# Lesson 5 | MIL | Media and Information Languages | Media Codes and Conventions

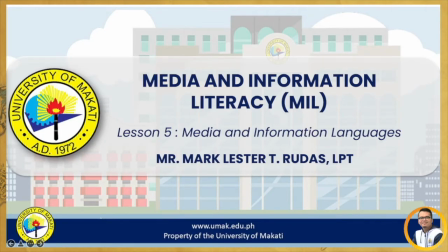Hello everyone, it's Teacher Markee once again, and welcome to another video lecture. Today's topic is about media and information languages.
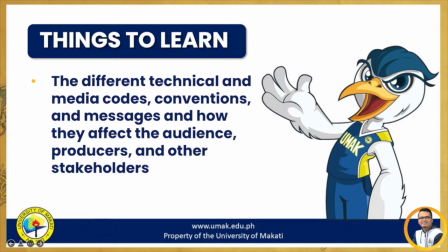Today, we will learn about the different technical and media codes, conventions, and messages, and how they affect the audience, producers, and other stakeholders. Let's get started.
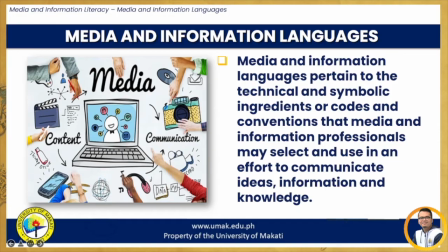An important first step in becoming media and information literate is to understand how information, ideas, and meaning are communicated through and by various media and other information providers, such as libraries, archives, museums, and the internet.
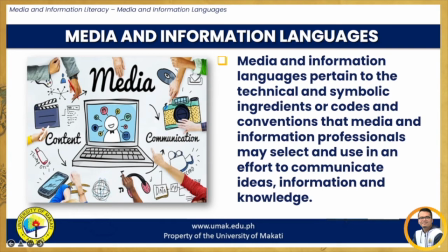Each medium has its own language or grammar that works to convey meaning in a unique way. Language in this sense means the technical and symbolic ingredients or codes and conventions that media and information
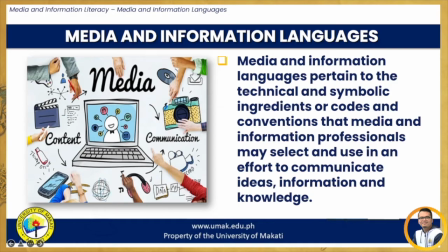professionals may select and use in an effort to communicate ideas, information, and knowledge. Media codes and conventions are like the building blocks of all the media around us. They generally have an agreed meaning or connotation to their audience.
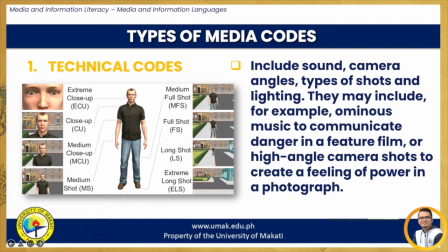Generally, there are three types of media codes, namely technical codes, symbolic codes, and written codes. But for the purpose of this video, we will only focus on the first two types.
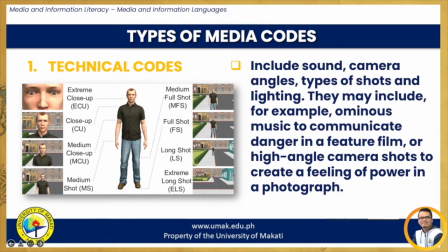The first one is technical codes. They include sound, camera angles, types of shots, and lighting. They may also include, for example,
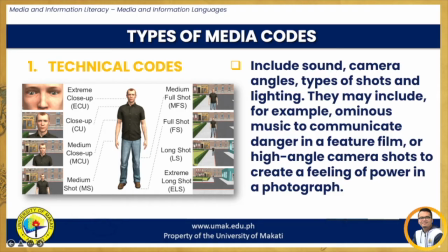ominous music to communicate danger in a feature film, or high-angle camera shots to create a feeling of power in a photograph.
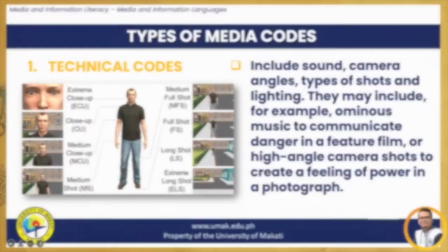Let's look at some examples. High-angle shot.
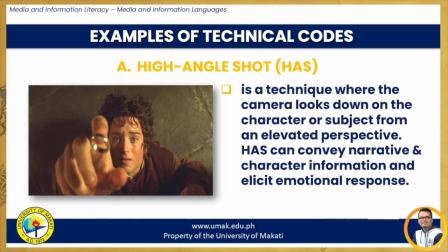A high-angle shot is a technique where the camera looks down on the character or subject from an elevated perspective. A high-angle shot can convey narrative and character information and elicit emotional response.
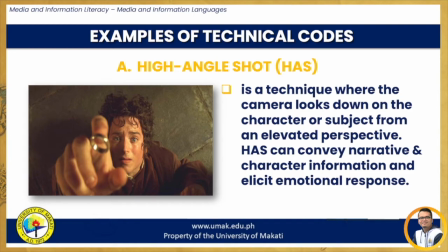In this high-angle shot, we see Frodo Baggins, one of the major characters in The Lord of the Rings, and he's often powerless beneath the ring, like it's pressing down on him.
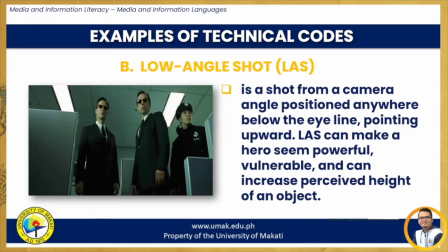Low-angle shot. A low-angle shot is a shot from a camera angle positioned anywhere below the eye line, pointing upward. It can even be below the character's feet, which is called an extreme low-angle shot.
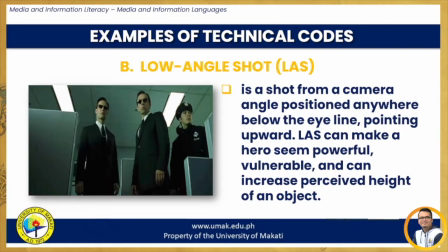A low-angle shot can make a hero seem powerful, vulnerable, and can increase perceived height of an object. In this low-angle shot from the Matrix movie, these agents are in control here.
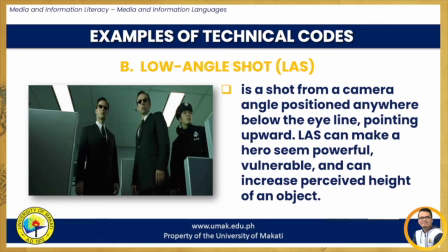Also, they expect to find Neo, the major protagonist in the movie, sitting at his desk during his workday.
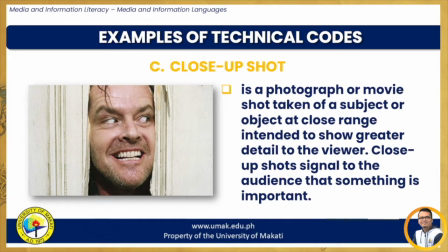Close-up shot. A close-up shot is a photograph or movie shot taken of a subject or object at close range intended to show greater detail to the viewer. Close-up shots signal to the audience that something is important, and this can be a prop or reaction.
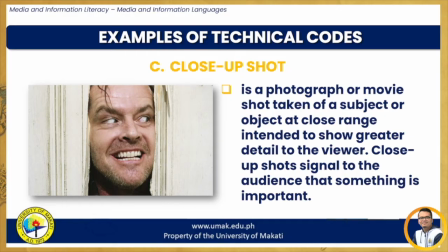But often, it is best when the subject or object has a significant influence on the story and the viewer's understanding of the story. In this close-up shot, we see the "Here's Johnny" scene from the movie The Shining,
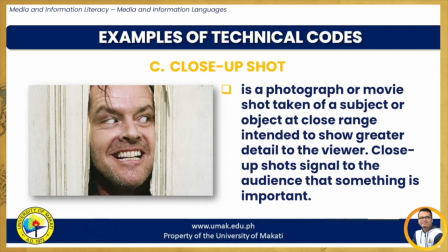in which Jack Nicholson peers through a hole in a door he has just created with an axe.
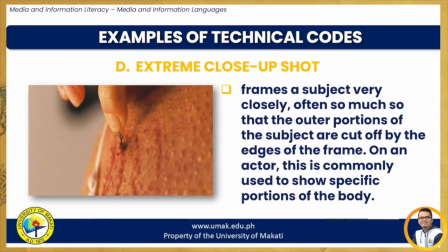Extreme close-up shot.